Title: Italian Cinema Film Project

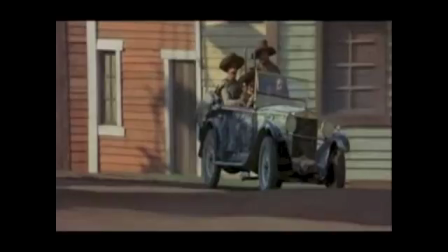So here this scene opens in the background as sort of laughable music but it just opens
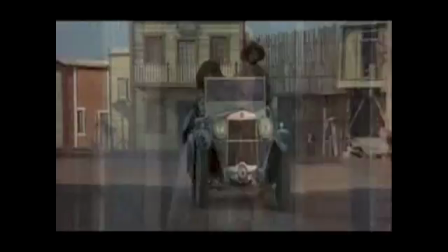with a focus on the car bordered tightly by two buildings and then shows the reaction of the gang members as the car enters town.
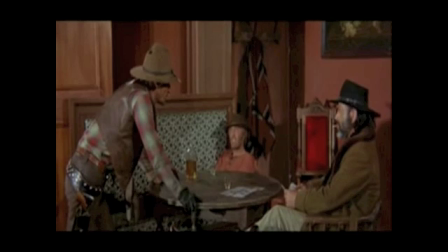Then calmly sort of walking into the saloon the gang member notifies Jeff that the buyers have arrived,
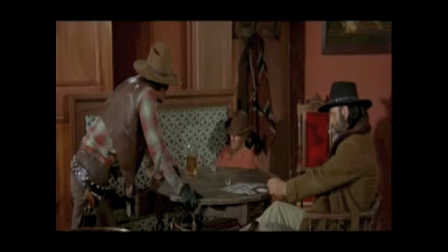and they're able to, with a lot of confidence and calmness, get ready to go execute this deal that they've planned out.
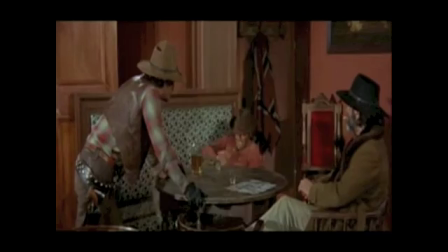So the scout, per se,
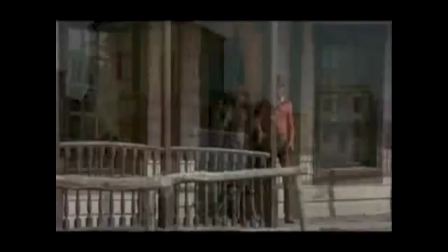shows the antagonist of what is about to happen.
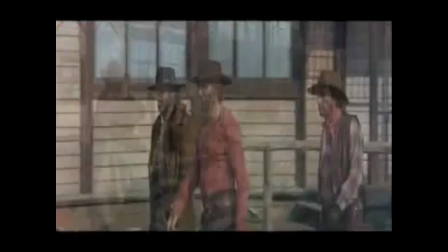They come out. As the camera pans out, we're able to see the intersection of Jeff and his gang members with the potential buyer and his members.
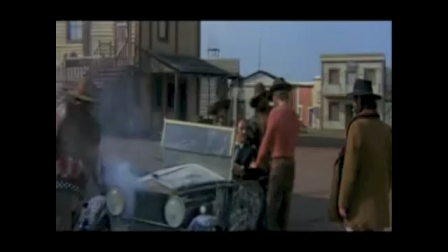The interaction seems pretty forceful as the gang members surround the car.
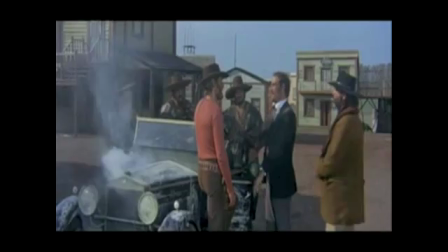Jeff throws a little insult towards the buyer's way, signifying the dominance over them, that they're in their territory.
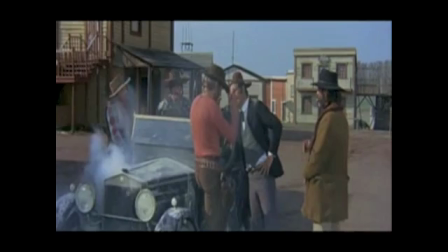As you can see, the buyer is not too happy with where he is being a wealthy man
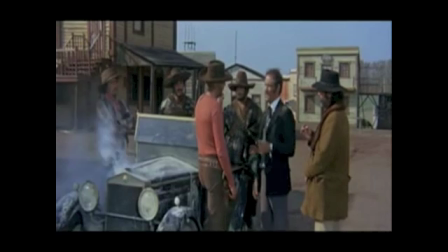patting off the dust that was accumulated on his jacket on the way in
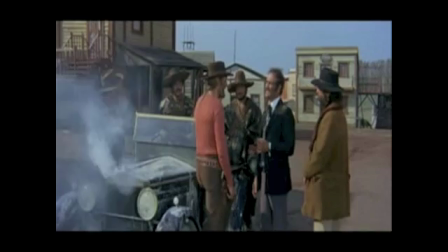at this point Jeff offers the buyer who's sort
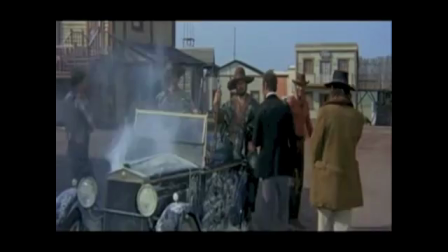of well-dressed and everything a drink and they walk away from the camera signifying there's some
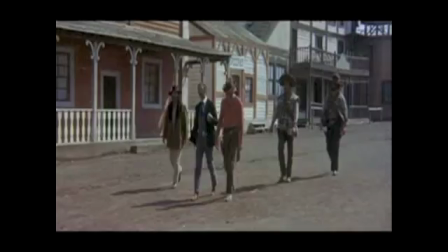distance between now and the next point you'll see them which is where we see Django and Carranza sneaking
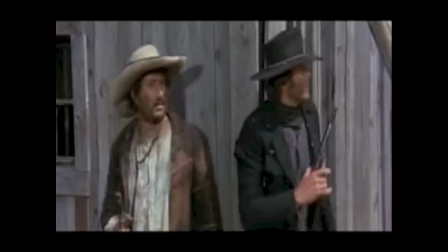through the back alleys both moving through town so Django
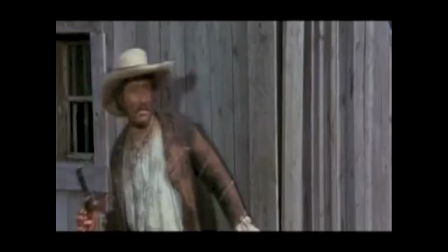and Carranza are moving through the back alleys with showing shown by these panning shots and the Jeff's gang and the buyer
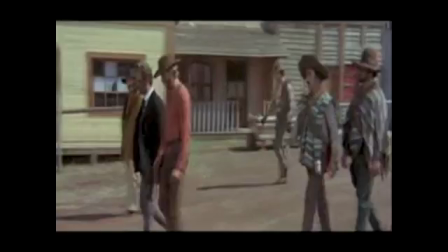are moving through the main streets of the town all converging on the same location to watch this deal go down
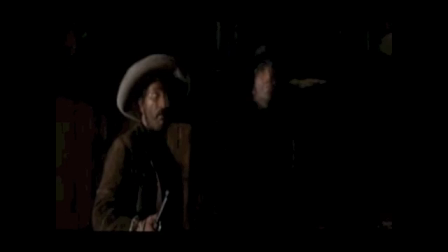there when they stop we can see that Jeff is just making sure that the buyer has his money here we can see
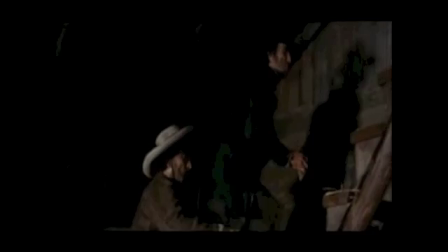Jango and Carranza entering a dark building.
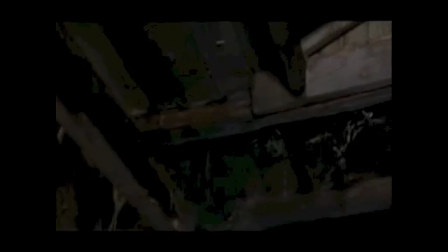As they move upwards, the camera pans with their movement, showing the tight space as they move up into the attic.
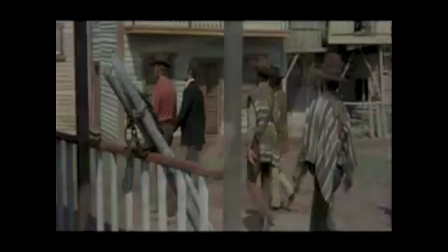There we can see a trap door that kind of gives a framing of the attic space.
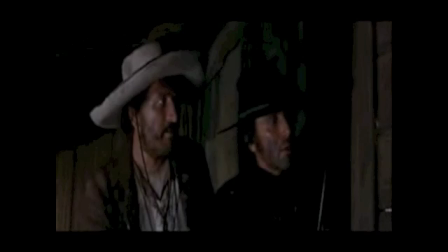From here, the camera pans back out, showing the antagonists moving around the corner.
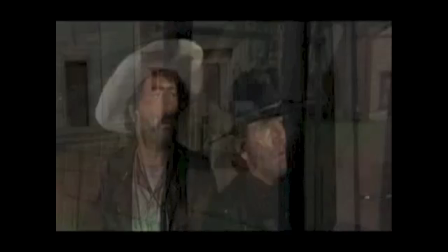From here, Django and Carranza peek out of the building door.
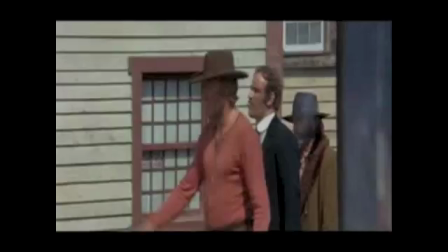The camera angle shows their view and then moves back to them where you can see them conversing, getting ready for their ambush of the gun deal.
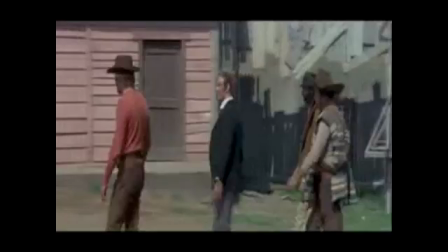Yes, so now as Jeff and the buyer come into view for Django and Carranza,
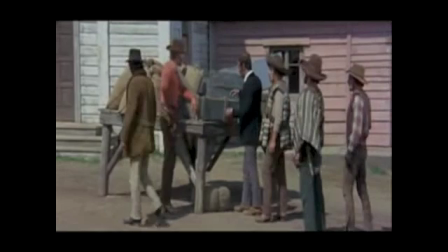the shot pans across and zooms out to show the full sort of organized display of guns.
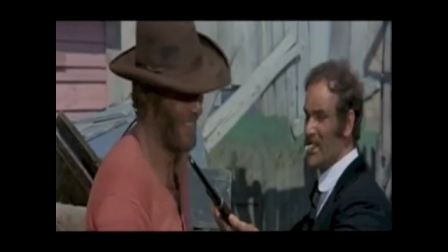Here you see Django and Carranza's reactions with tight close-ups about the interactions of this gun sale.
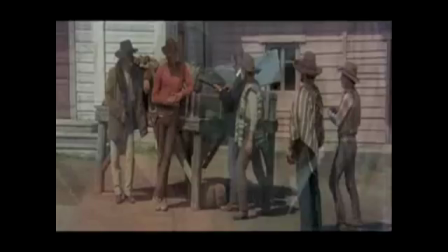All the while Jeff is staying as aloof as possible,
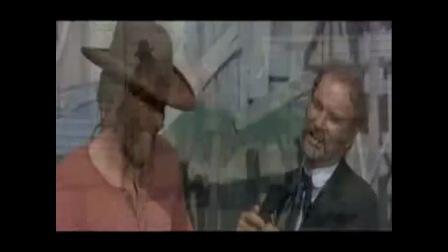giving a lot of confident body language with very little going on outside of the tight shot.
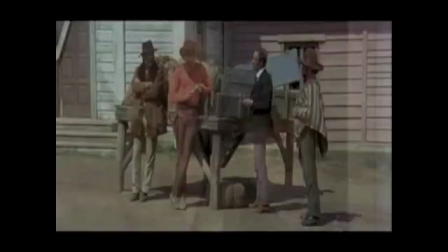This is sort of exaggerated even more when Jeff gets the money and
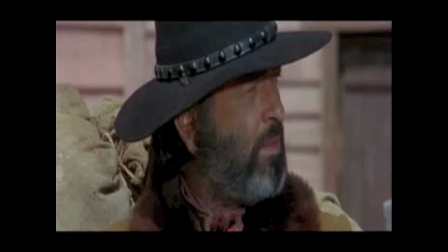Django and Carranza are able to see that there's something odd about this deal.
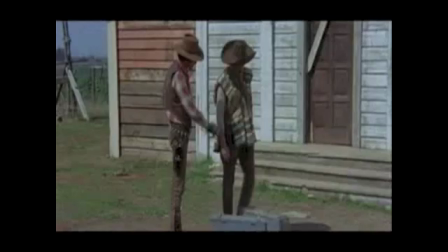From here, we can see one of Jeff's associates just making sure, surveying the area.
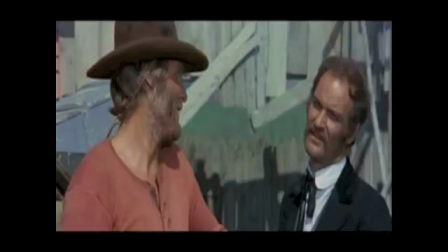We can see that they are pretty enclosed in these buildings,
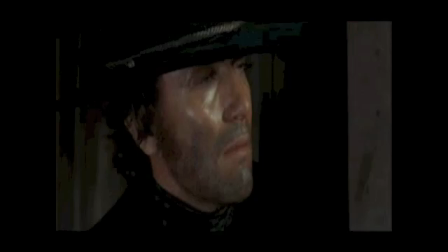which could show the difficulty of possibly escaping the ambush.